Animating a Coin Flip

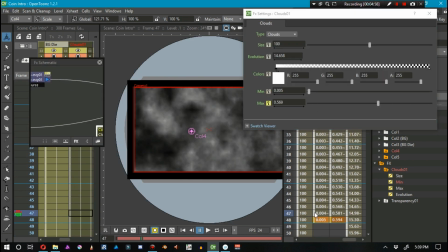[8:12]
What I did is I got the coin and just messed around with the horizontal value.
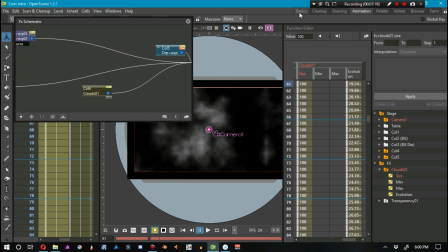[8:17]
I started it out at 100% horizontal value, and then every fourth of a second I would change the value, and that for a different keyframe.
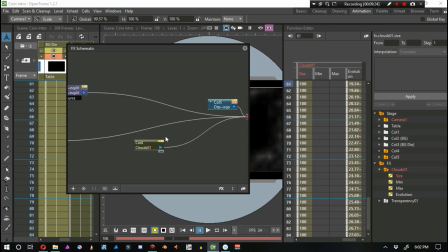[8:26]
And so the next keyframe would be 0%,
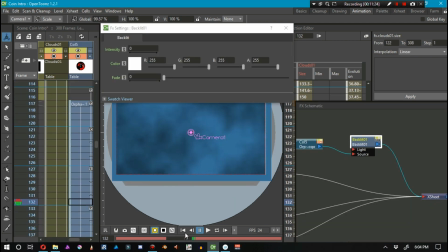[8:30]
and then the next frame would be negative 100%, and then negative 0, because negative 0 and 0.
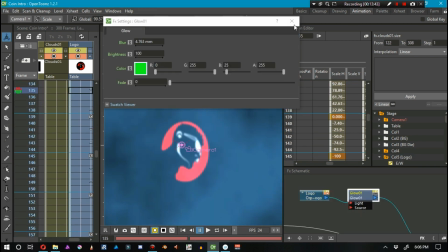[8:38]
What I didn't want is for me just to type in 0 from negative 100 and
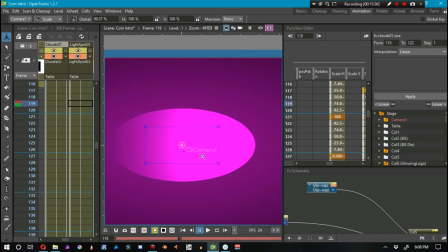[8:44]
have the coin suddenly start flipping the opposite direction as what was already established.
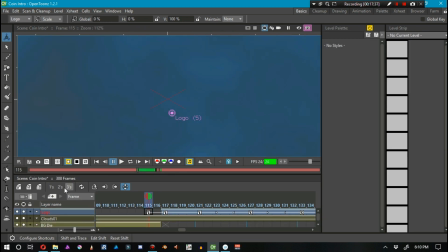[8:49]
Because if you notice, my logo goes from looking to the right to looking to the left and looking to the right to the left.
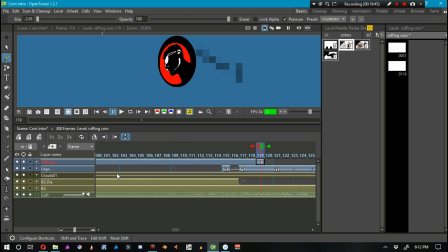[8:56]
So it's like a real coin, how it would look if it was flipping. There is an inverted side and such like that.
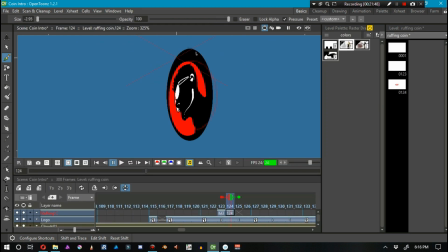[9:02]
So that had to be considered. One of the weird things about animating this is that once I accomplish my keyframes and such like that with the animate tool,
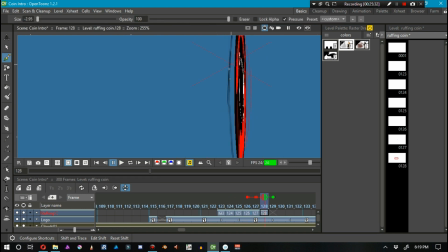[9:13]
of course all the in-betweens were already made. It looked real nice, and I pictured, okay, so it's flipping this specific direction. But I'm pretty sure everyone's seen that weird optical illusion.
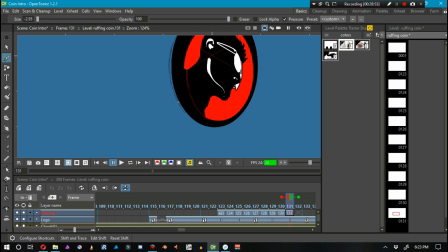[9:24]
It's an animation of a woman spinning, and it asks you, is she spinning clockwise or counterclockwise?
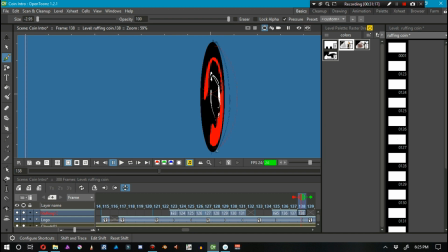[9:29]
Really, it could go either way. It really could. I mean, you're just looking at a silhouette of a woman spinning, and there's no indication as to which direction she's spinning. Your brain just interprets a direction all on its own,
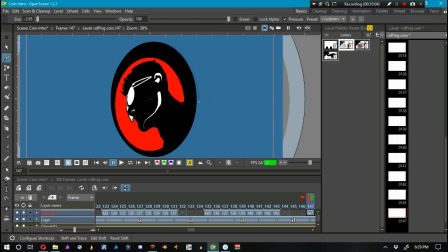[9:43]
and it gets really difficult to try to picture it spinning the other direction.
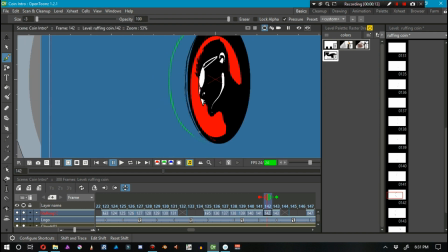[9:47]
Well, anyways, that's pretty much what happened when I started to animate by hand the thickness of the coin.
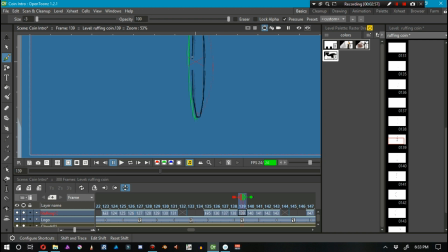[9:54]
started to look like, especially when the coin and the thickness started to switch directions on which side the thickness should be, it started to look like, no, it should be spinning the other direction and such like that. But no, in my case,
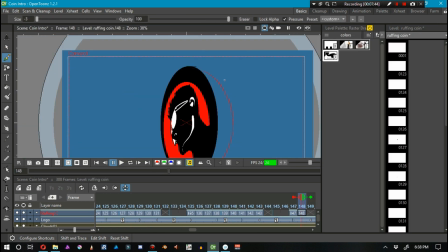[10:09]
I started with the edge of the coin being a specific place, and I stayed the course.
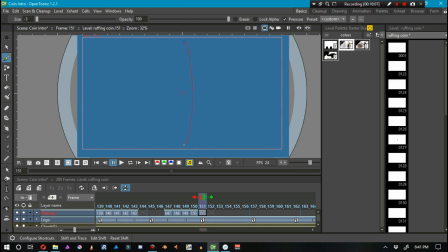[10:17]
Because you got to be careful with a flipping coin. You can create an optical illusion that makes it look like it's flipping the opposite direction.
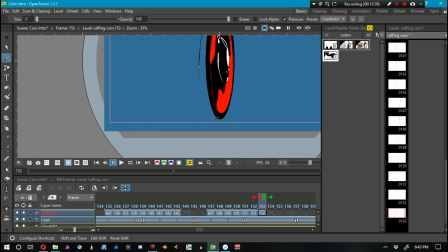[10:23]
You have to stay the course, especially when the face is pointed straight at the camera on some frames.
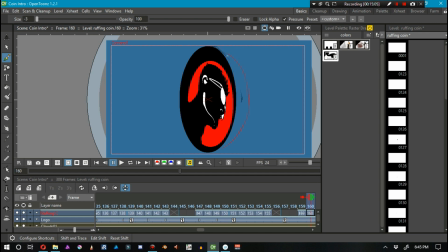[10:31]
Now, if the face of the coin is kind of flipping in perspective, you don't need to worry about it nearly as much.
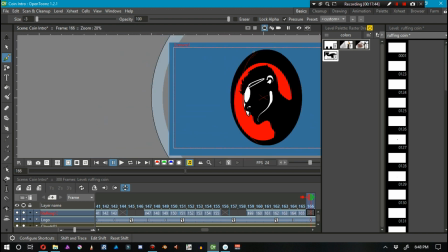[10:39]
But when it's like mine, where the coin is flipping and it's going directly towards the camera, you're creating an optical illusion.
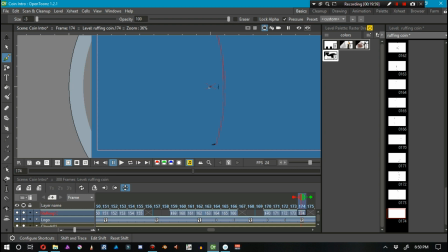[10:47]
And the only way to conquer the optical illusion is to create the edge of the coin.
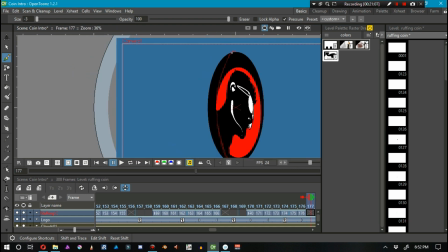[10:52]
And that's exactly what I did.
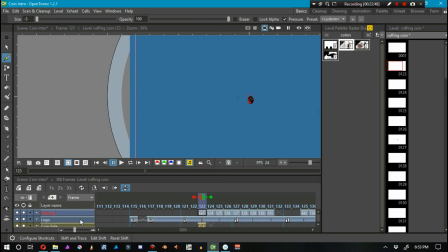[10:54]
Now, if you had, say, a top view, an overhead view on a scene, and a character like Two-Face flips a coin towards the camera,
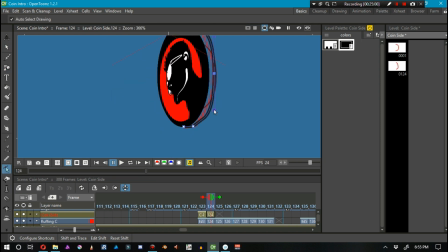[11:03]
the way that I would determine what direction the coin is spinning is where the thumbnail is when it flicks the coin.
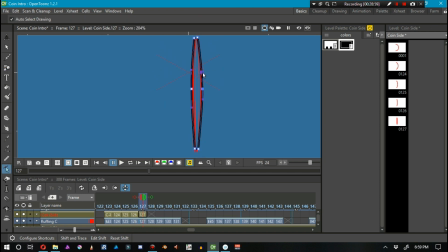[11:12]
Wherever that thumbnail is, that's basically determining where the edge of the coin is and which direction the coin is going to be flipping. So regardless of what it is that you wind up seeing after the fact, you need to stay the course from there.
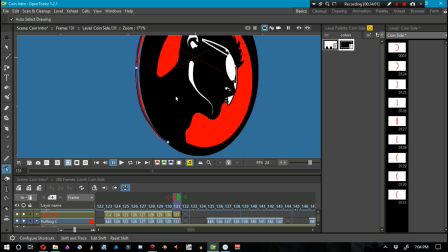[11:28]
What direction was the thumb pointing, specifically the thumbnail, when the thumb came up to flick it?
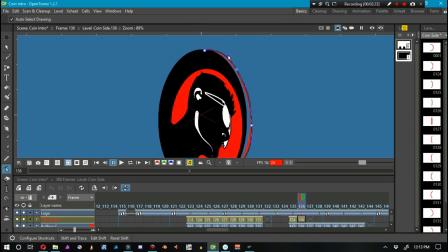[11:35]
Where was it pointed? And that right there will determine where the edge starts and transitions from then on.
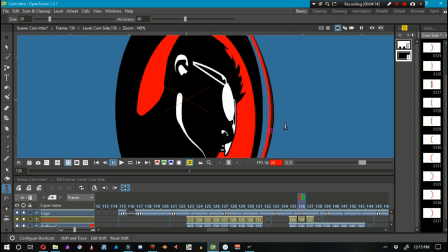[11:43]
I hope I'm making sense. This is really difficult to talk about.
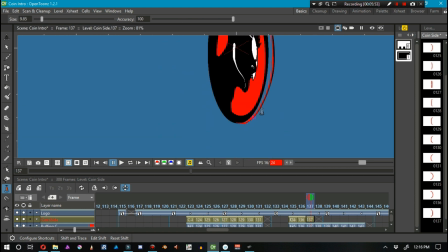[11:47]
Occasionally, you'll see throughout this video I'm messing around with the effects schematic and experimenting with things,
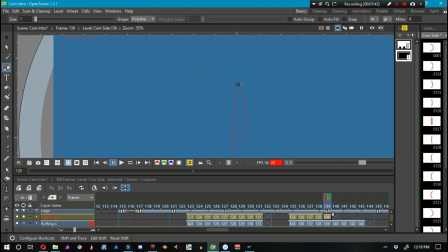[11:53]
and I'm not really getting much done, and that's because of what I mentioned earlier. Experimentation, unsure about what it is exactly that I want. And all of this kind of slowed me down throughout the entire week.
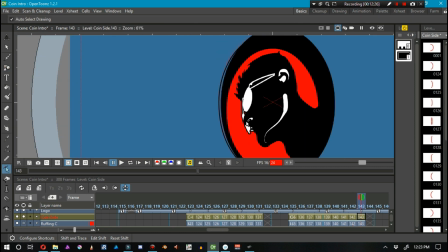[12:07]
Just me kind of messing around with things and making very little headway.
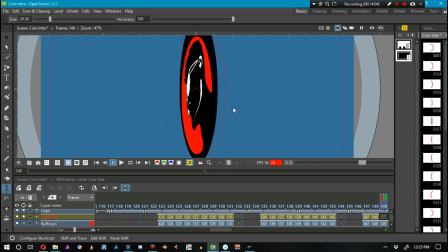[12:12]
But in the end, I'm happy with this week's amount of work.
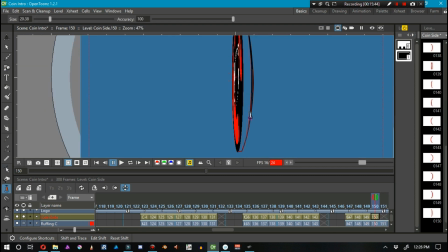[12:16]
In the end, you guys can see that there is a coin, it's flipping, it has thickness, and all that good stuff.